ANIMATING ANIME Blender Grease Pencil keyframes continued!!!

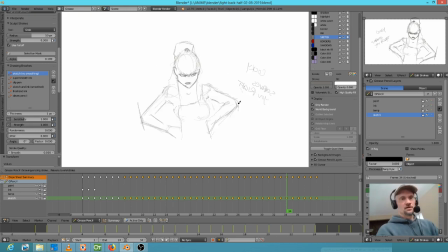[49:36]
I mean, it's supposed to be a real, I can't get back far enough here to show you, but it's supposed to be a pose that's going to read very clearly in silhouette. So that's fine. And you can just sort of see this tude coming through in her spine line.
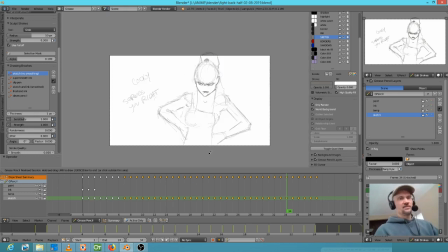[49:56]
Okay, so back to the camera view. And for our purposes, since the only thing that really changed was her head position, I'm going to go Control C, go here, and let's just make a big ass eraser. And
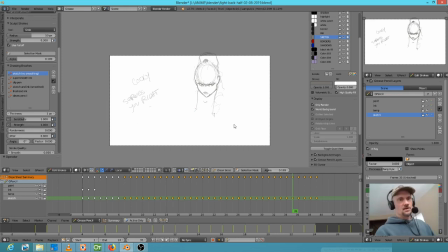[50:16]
sorry for my my Z-rated language there. Okay. Control C, Control V. Okay, so that's fine.
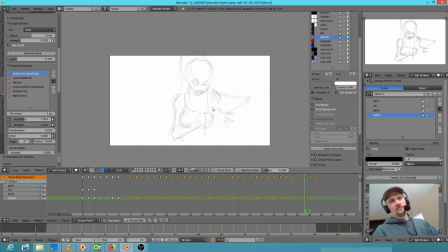[50:33]
That gives me that, and then now I've progressed to
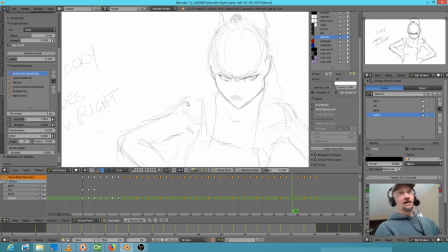[50:40]
this point, which, golly, I might as well finish up because let's see, we're gonna have to split. We got a snow delay today, so we don't have to go to school till 10:40.
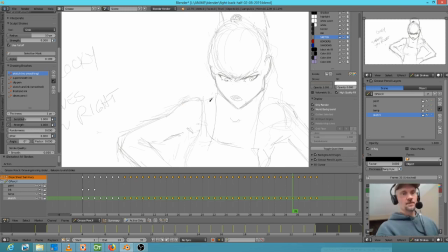[50:53]
So we got a little bit of time. So I'm thinking, you know what? I'm gonna finish this sequence up. And so it's basically going to be pretty close to being ready to ink. So how are we going to accomplish that? Well, one way is by moving somewhat quickly.
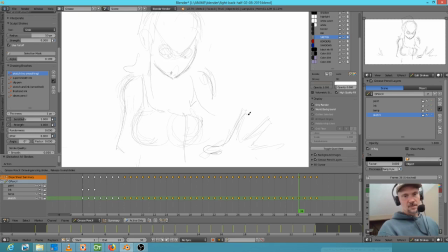[51:13]
So I'm going to put her hand in silhouette here in the foreground.
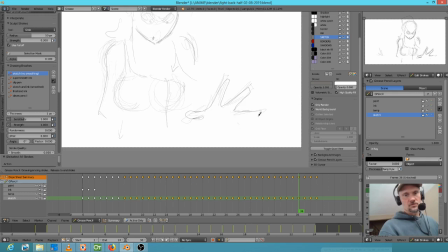[51:19]
Boom, boom, boom. It's probably too big, but that's okay for our purposes right now. Okay, let's put in the meat of her hand. Yada, yada, yada. There's the bosom.
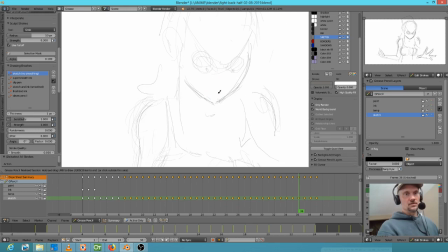[51:33]
The thing about this that's going to be challenging is going to be her eyes, as usual. I actually think
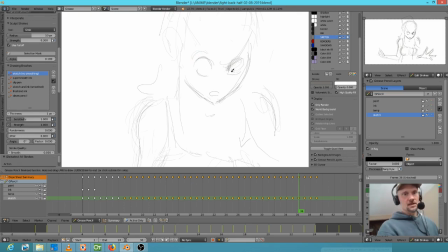[51:50]
I should do an anime idiom here. And not try to draw her eyes accurately for this particular shot, because they're going to go, they're going to pop open.
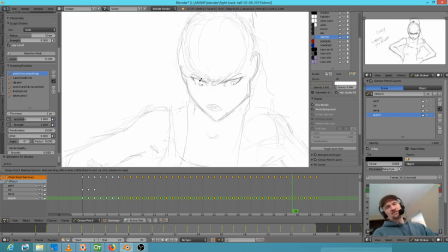[52:09]
And essentially we can steal these eyes from this shot, basically just flip them. And then, and I'm not even going to put that keyframe in there. Okay, so now we got this, which is a little on the floofy side.
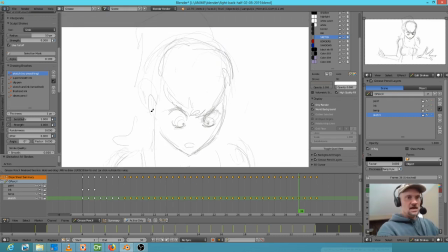[52:26]
We'll put a little bit of action up there. Eyes are, or ears are still riding a little bit high. Okay, and we need to get a little bit of secondary action right here.
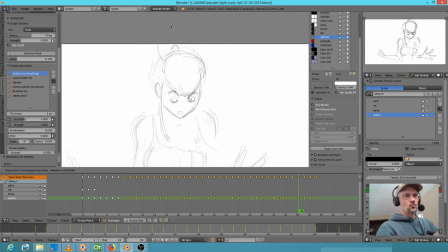[52:39]
So the ponytail thingy dingy really would be more like this in this action. And this is again an example where we're sort of giving ourselves more work to do, because if you're going to show
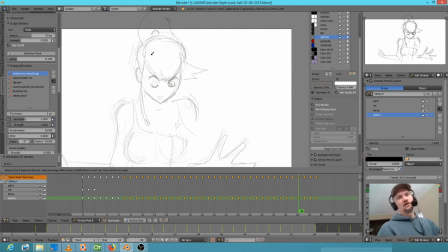[52:54]
that, now there's more keyframes you have to animate to properly show that settling back down to where it's going to be.
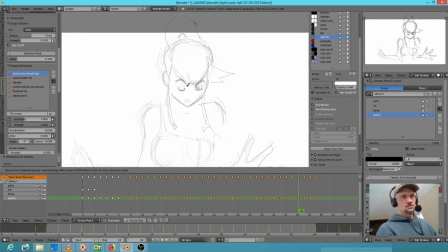[53:01]
However, the good news is this keyframe is pretty close to right.
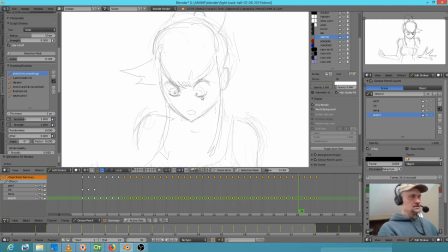[53:08]
Let's go to the front view, zoom in and flip it, and so we can just see a couple things that need to be fixed. Boom, boom, boom. Flip that.
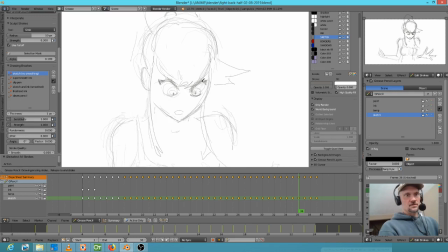[53:24]
Okay, we'll put in this slight indication of the eyebrow things, but basically what we really want is for it to be very much an anime moment that's going to last quite literally like half a second,
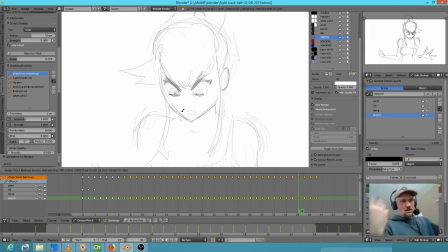[53:42]
if that, and then her eyes will snap back into their normal look.